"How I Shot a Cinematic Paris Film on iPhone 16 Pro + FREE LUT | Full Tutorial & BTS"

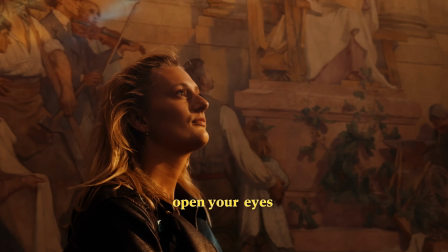[4:09]
So for example, when the voiceover says, "Open your eyes," I would have a shot of my friend opening her eyes. Or the part about endless stories, I would show a shot of the library, so it matches the voiceover. I try to keep the edit engaging by adding dynamic and fast cuts, while also incorporating a lot of sound design. So sound design is crucial in making your video immersive and engaging.
You'll feel its heart beating.
As you can see here, I really go all out when sound designing. It's quite normal for me to add up to 10 layers of sound effects just for a few seconds of video. I try to add a lot of sound effects that I think of when I look at my footage.
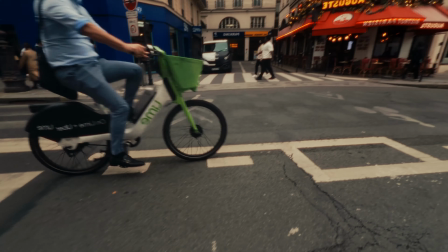[5:00]
This could be very logical, like the sounds of a cyclist passing by or a metro passing by. But then I also add sound effects that are a bit more random.
For example, when the traffic light switches from red to green, You'll feel its heart beating.
I added a ring sound effect, which worked really well, I think. Another technique I use a lot is the use of whooshes, risers and hits. For example, in the first 5 seconds of the video, there isn't even any music.
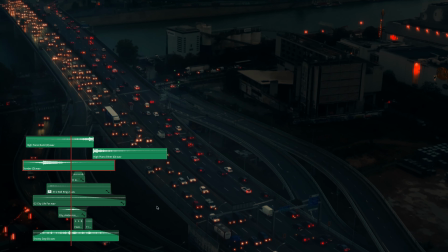It's all sound effects. I started with a riser and a hit,
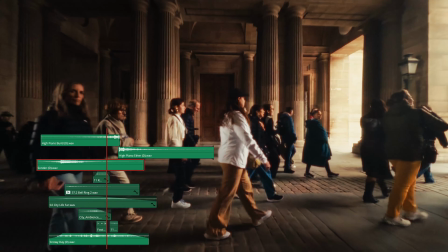[5:38]
followed by some city sound effects, and then another riser and a hit to smoothly transition into the first song. This was a really great way to grab attention right away and get the viewer engaged. And I also try to incorporate a lot of sounds that I record while shooting.
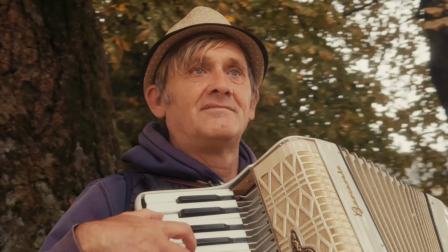[5:57]
For example, the shots where there's somebody playing an instrument, I'll actually use the sounds that I recorded when they were playing the instrument. This really makes you feel like you're actually there with them. One of the biggest advantages of shooting on an iPhone these days is being able to shoot in log.
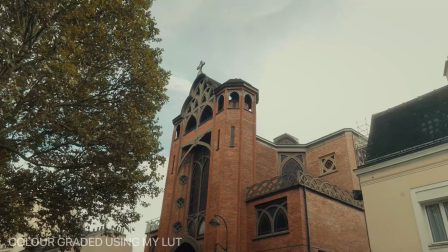[6:18]
Shooting in log gives you way more flexibility when color grading your video in post.
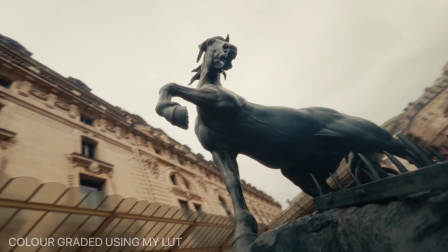[6:22]
I actually used my own custom LUT when shooting this video.
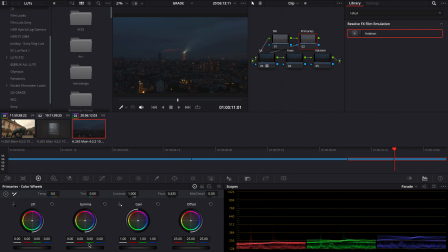[6:26]
After applying my LUT, I tend to adjust things like white balance, exposure or hues to get a desired look.
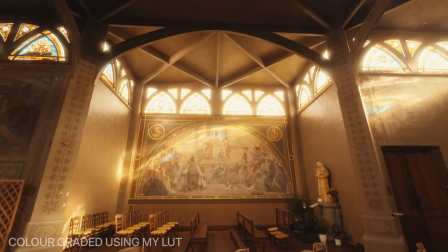[6:34]
So you can actually download this exact LUT that I used for free in the description. All that I ask of you is that if you plan on using it, please leave a like on this video.
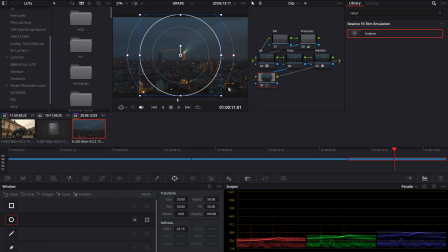[6:44]
I have a few techniques I use while color grading, and I will show you how I took this clip from this to this.
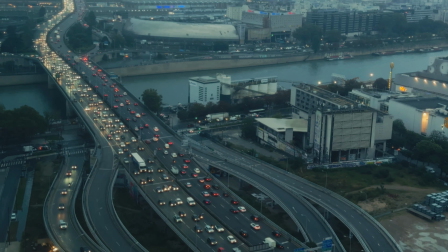[6:51]
So after applying my LUT, the image looked very bright, and I wanted to make it look like it was shot during the night.
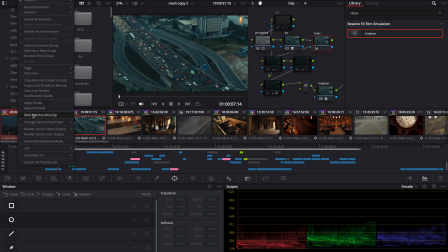[6:59]
So I used a technique called shot matching to shot match this shot to a much darker shot of the Eiffel Tower I shot during the night.
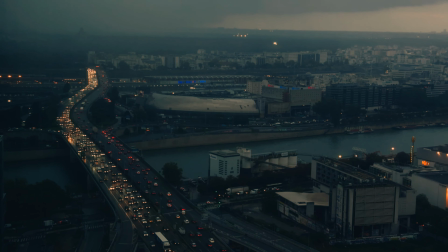[7:07]
After doing this, the shot looked like it was shot during the night, which was already very nice, but I wanted to make it even better.
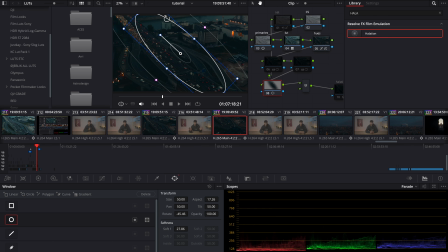[7:15]
So I added some vignetting and masking to make the central highway stand out even more.
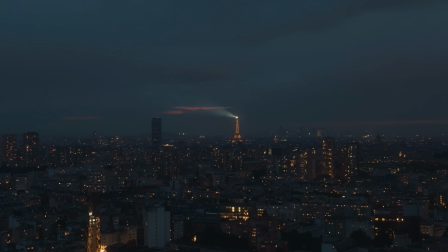[7:21]
And then to finish off the look, I added some halation. Adding halation is a really nice way to give a little bit of extra color to your image. Overall, I really enjoyed shooting with the new iPhone 16. There are quite a few limitations, however, when shooting with an iPhone. The biggest limitation for me was not being able to get a nice looking depth in my image.
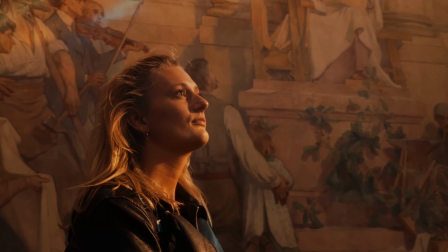[7:43]
Because of the small sensor of the iPhone, you're not able to get that nice looking background separation that you get with a proper camera. Even though I really enjoyed shooting with the new iPhone 16, it won't replace a camera for me yet. I hope you enjoyed this video and was able to learn something from it. If you have any more questions, you can send me a message on Instagram or leave a comment and I will be happy to help you out.
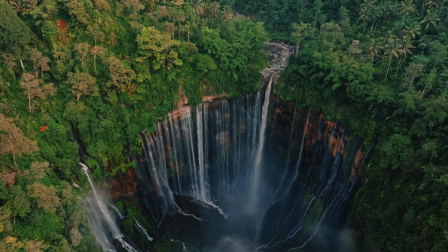[8:06]
I want to try to get more active on YouTube the next months, so make sure to subscribe and I'll see you in the next video.